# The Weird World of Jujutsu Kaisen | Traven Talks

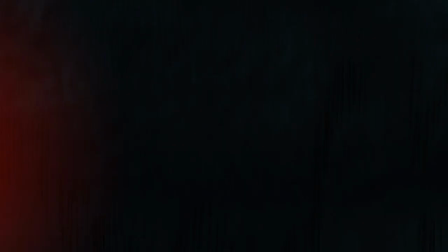Jujutsu Kaisen is a-
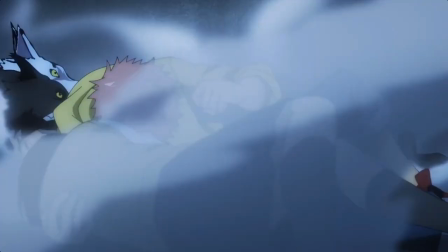Jujutsu Kaisen is a weird show. AAAAAAAH! AAAAAAAH! Oh! God! Ow! Uh, it hits the sweet spot between familiarity and novelty, and as easy as it is to trace its inspirations, the way it goes about exploring its world with this- Oh, hold on a second.
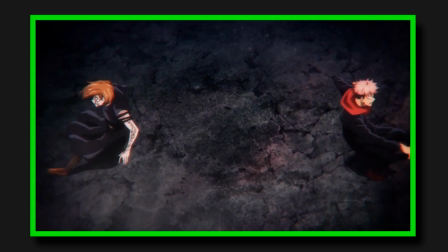The way it goes about exploring its world with this horror movie tone and the whiplash of its
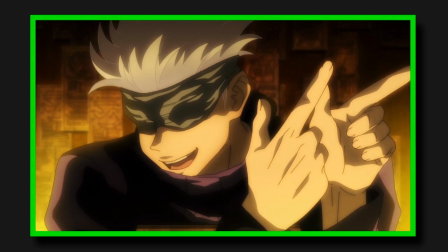cast teenage angst and childlike joy makes even its most played out ideas feel fresh for me,
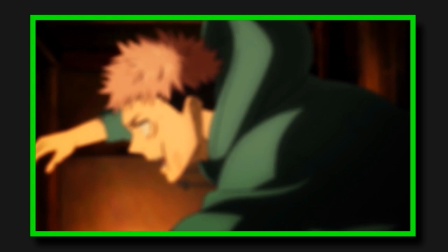if for nothing else than leaning into that adolescent perspective. So today, I want to talk about all the weird details of Jujutsu Kaisen, and why I think they make it work so well,
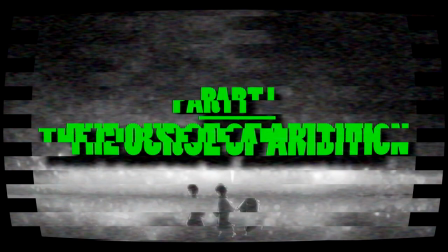and I think it's best to start with some of the show's more technical details.
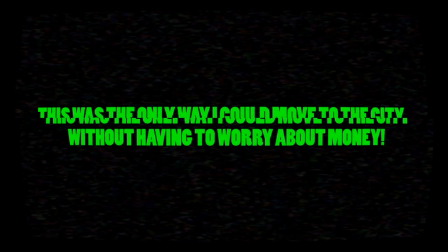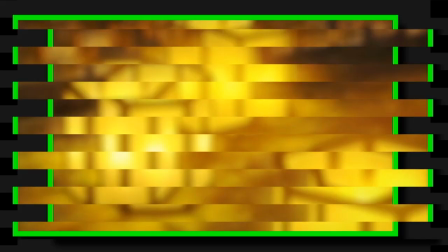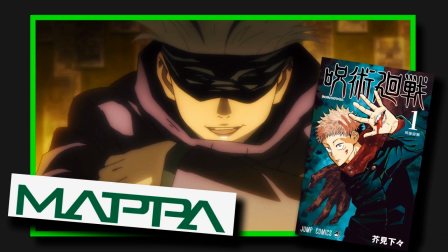For anyone who may not know, Jujutsu Kaisen is an anime series directed by Sonhu Park, produced by Mappa,
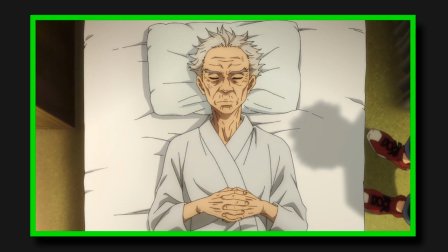and based on the manga of the same name, by Gege Akutami, about Yuji Itadori, a shockingly strong high schooler who,
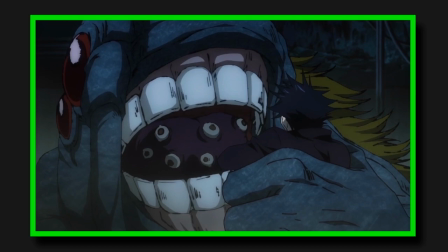shortly after the death of his grandfather, finds himself stumbling into monstrous manifestations of human negativity known as curses,
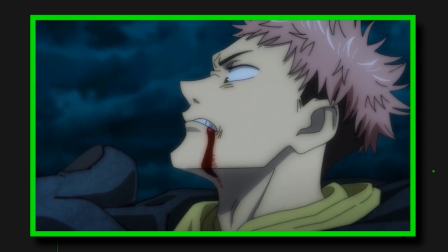and the hidden society of sorcerers dedicated to exorcising them, when he eats one of the fingers of Ryoman Sukuna,
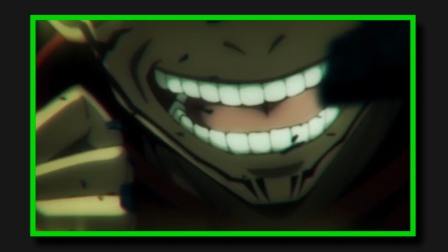the king of curses. This turns him into a vessel for Sukuna's power, and thus a danger that must be executed immediately.
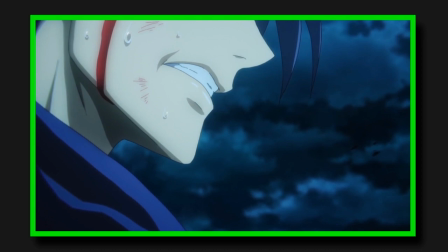However, after displaying some control over Sukuna's influence,
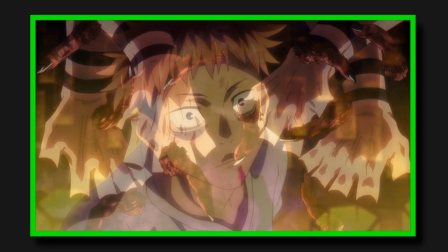his execution is delayed until he can eat all 20 of Sukuna's finger so his death can rid the world of the King's presence all at once.
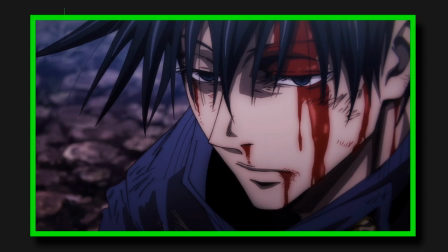In the meantime, he's enrolled into Jujutsu High, a training ground for young sorcerers where, with the guidance of the eccentric Satoru Gojo, and alongside fellow first years,
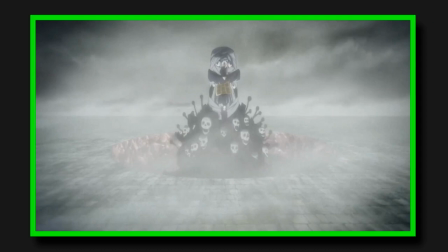Megumi Fushiguro and Nobura Kugisaki, he learns all the ins and outs of this ghostly world while dark forces work in the shadows to rip it apart.
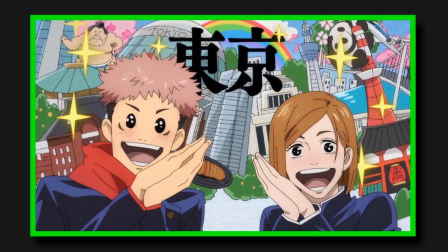And for as much as I'd like to just gush about the show, I find it hard to do wholeheartedly.
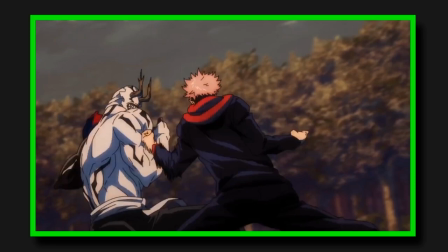I mean, sure, its presentation is absolutely stunning, its action is exceptional both in its broad strokes and the moment to moment beats of its choreography,
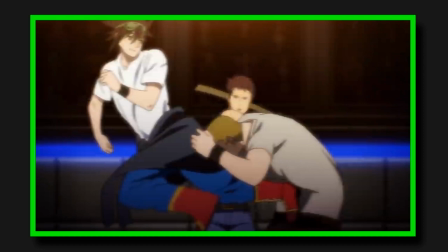something to be expected from the director behind God of High School, which, as lukewarm as I felt about its story, still has some of the best animated fights I've seen.
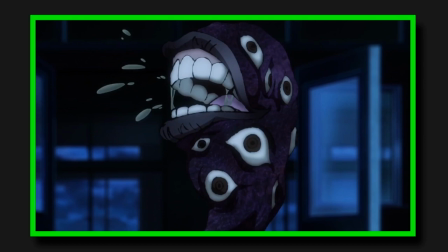The animation itself feels rough, with its scratchy smears and the loose flow of its motion giving a grimy edge that compliments the darker tone of its story.
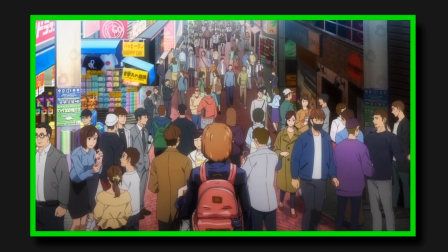There's an incredible level of detail given to its backgrounds and environments, and the way it moves through them,
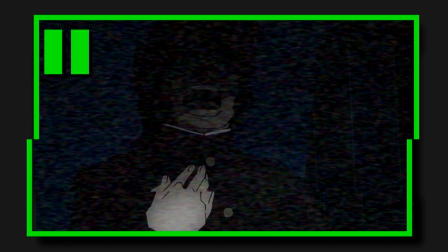letting the camera linger on these bustling paths and empty hallways to build up a true sense of place for moments both calm and horrifying,
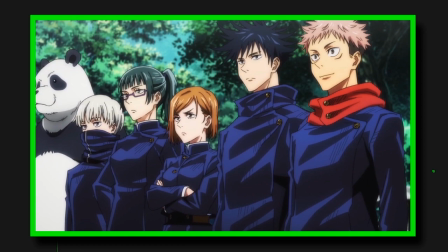which we'll get back to later. Hell, even the fashion is fantastic, and personally, I can't help but respect how well it's able to imbue each of the characters' uniforms with a distinct personality,
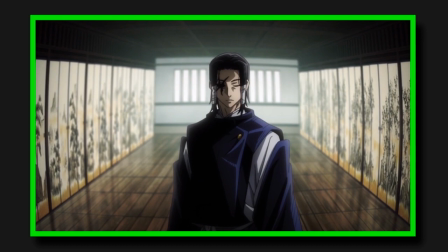all the way from the casual to the delinquent-esque to the high street savvy to the formally minded,
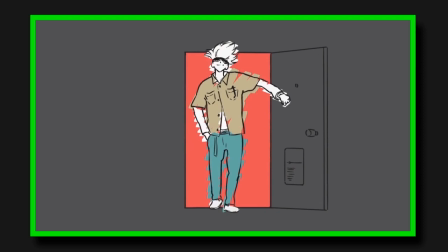while still looking like it's all cut from the same cloth, so to speak. And don't even get me started on the OPs and EDs man, cause I'll be here all fucking day if I do.
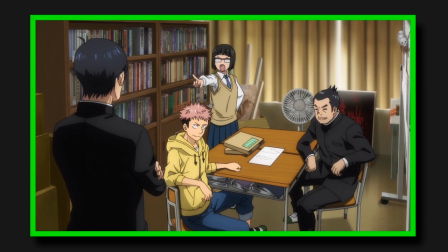And the music? My GOD! And this is all before you even get to the characters themselves, who, more than being a collection of quirky traits,
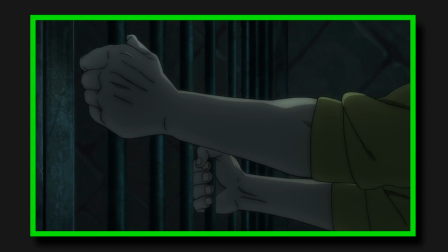feel defined by their respective perspectives on and experiences with this world, for better and for worse.
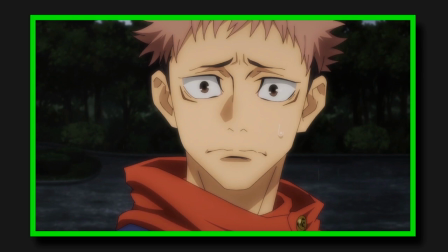It makes it easier to connect with even the more one note characters of the show,
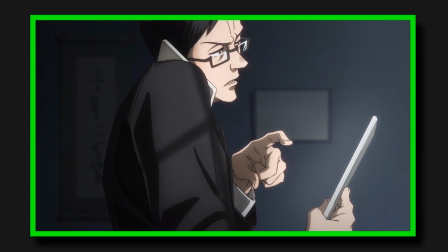as it's able to clearly and concisely communicate how they understand their situation, whether it be someone like Ichiji,
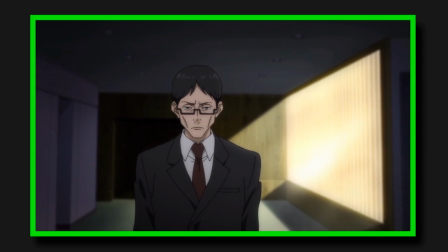a fumbling but professional assistant to the Jujutsu Sorcerers who's painfully aware of his lack of cursed abilities,
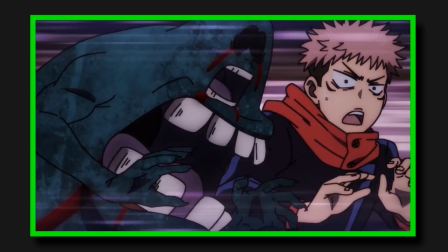but is still willing to stand up the people to do what he thinks is right knowing it probably won't amount to much,
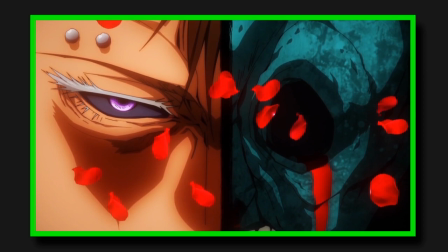or even villains who only show up for like, an episode, like the two brothers near the end of the series whose whole shtick is that they live for each other.
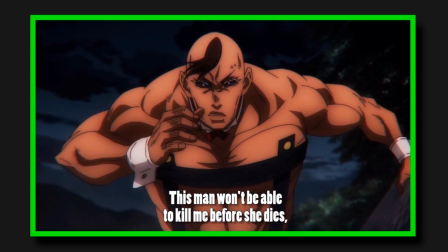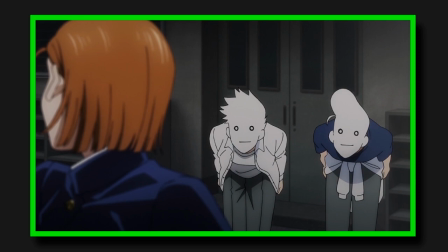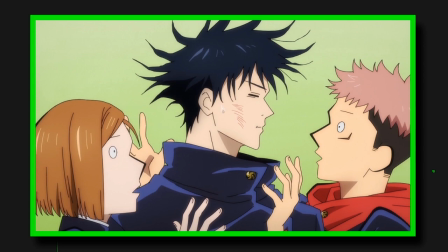It gives a surprising amount of nuance to even its most throwaway characters,
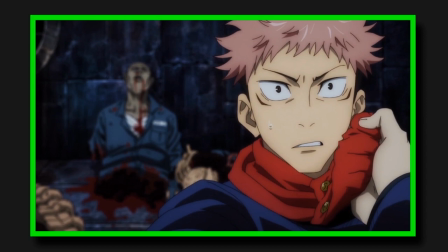and I I think this approach only helps their conflicts and dynamics, as I'll let them come from natural differences between them, even for questions as seemingly simple as who they should save.